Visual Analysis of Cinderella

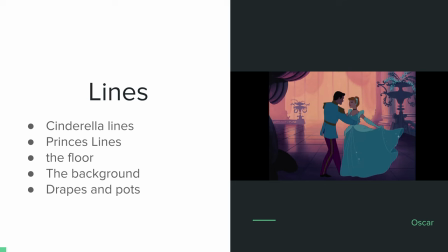[23:55]
All her dress curves are curved. There's nothing really sharp about her, which kind of gives her a more feminine and softer look to her. It kind of gives her a soft and biting look, whereas the prince's lines are very sharp and very postured.
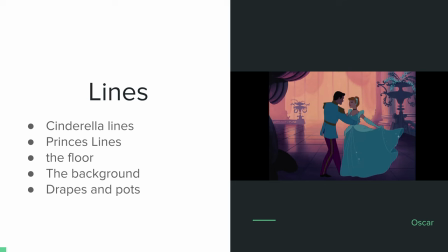[24:15]
As you can tell on his shoulders, they almost look like 90 degree angles. And on top of that, his coattail is a sharp cutoff, kind of giving him a tough, unmasculine look.
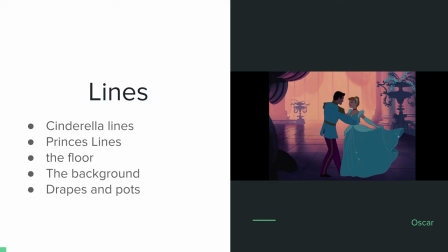[24:28]
Also, note the line going down his pant leg. It kind of gives you a reference point that his other leg, it's dead straight. If it wasn't for him dancing, he would have perfect posture like a proper man slash prince should.
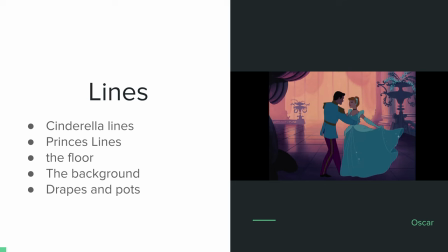[24:43]
Then we move to the floor. The floor kind of plays an insignificant part. The only floor lines that matter are the tile lines that lead you to the back. The background kind of plays a secondary part. the background is dimly lit
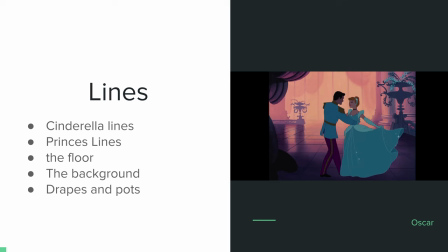[25:03]
has straight vertical lines running up it that kind of give you an idea of how big this ballroom is but the background plays a part with the lighting the lighting is dimly lit and you see Cinderella and the Prince in
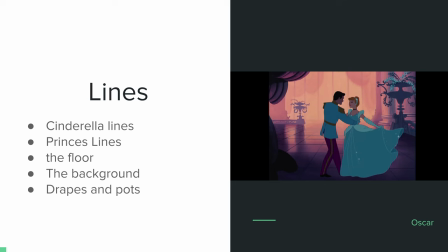[25:21]
the forefront carrying all the weight of the picture in the forefront and thus kind of the lines of the floor take you to the background and the background takes you straight to Cinderella
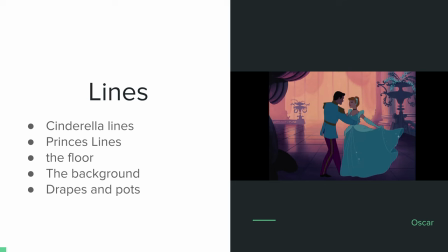[25:35]
and the prince in this picture and then we go move to the drapes and the pots now they don't play a huge part they just kind of break up the room considering that everything is straight
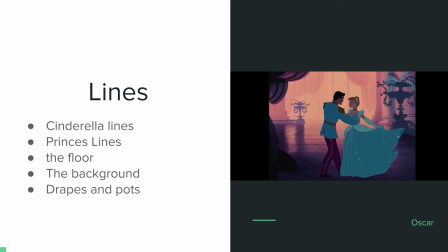[25:49]
lines and straight vertical or horizontal lines they kind of break up the lines by being you know sharp and curved and you see some ovals they just kind of add a new texture to the room and it
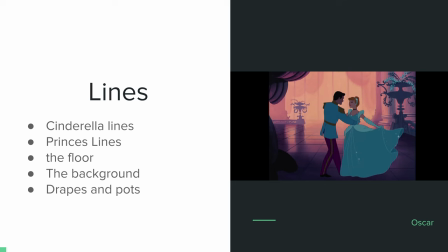[26:07]
kind of shows the high society aspect of it being so ordinate in the handles but the drapes they play kind of a part because it makes it look like cinderella and the prince are all
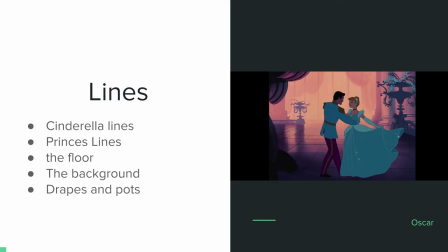[26:22]
the way in the front of the room almost as if they're by a window and you're looking into the ballroom and the drapes are curved off you know very soft only in the corner and shadowed in the back but they just kind of give you the aspect
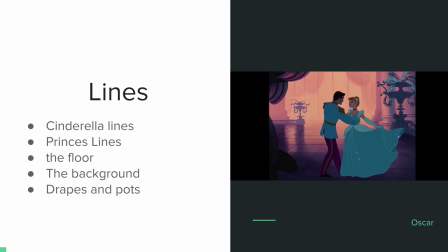[26:38]
that this ginormous ballroom is only filled with Cinderella and the Prince and they're off in their little corner in their own world because they're so madly in love with each other.
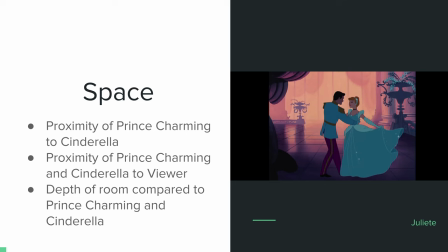[26:57]
For space, it goes hand in hand with line. The lines help us determine the depth of the room and the proximity of where everything lies, which is the space. To start, the proximity between this prince to Cinderella is very close.
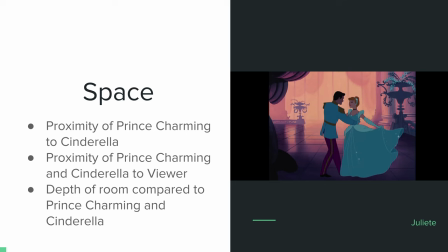[27:11]
Our identifier of this is the small gap between their faces. We can also tell this because the prince has his arm around Cinderella and appears to be pulling her closer. This identifies to us that the prince and Cinderella are
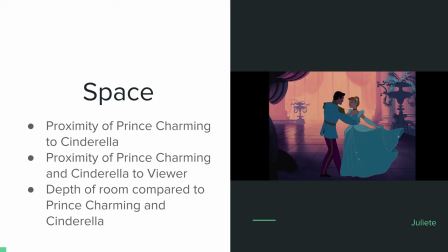[27:24]
in love and that they only have eyes for each other. The second is the proximity of the prince and Cinderella to the viewer. We, the viewer, are farther away from them. This is identified by how we can see their whole bodies from head to toe.
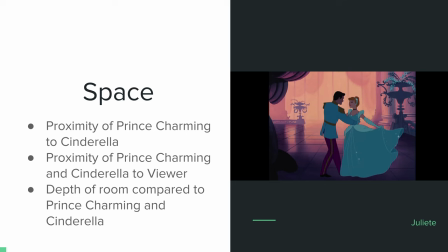[27:41]
The drapery on the left side of the screen also shows this as well because it is the closest object to us, which gives the appearance as if we are peering out at them. The last point I want to talk about is the depth of the room. The depth is given away by the floor tiles, which show us how grand this ballroom is.
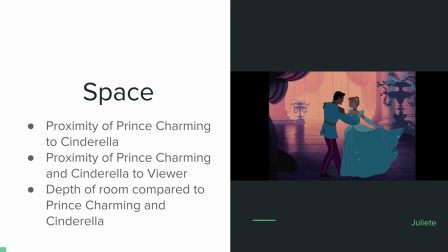[27:59]
The vases of the plants also show us the depth of the room as well.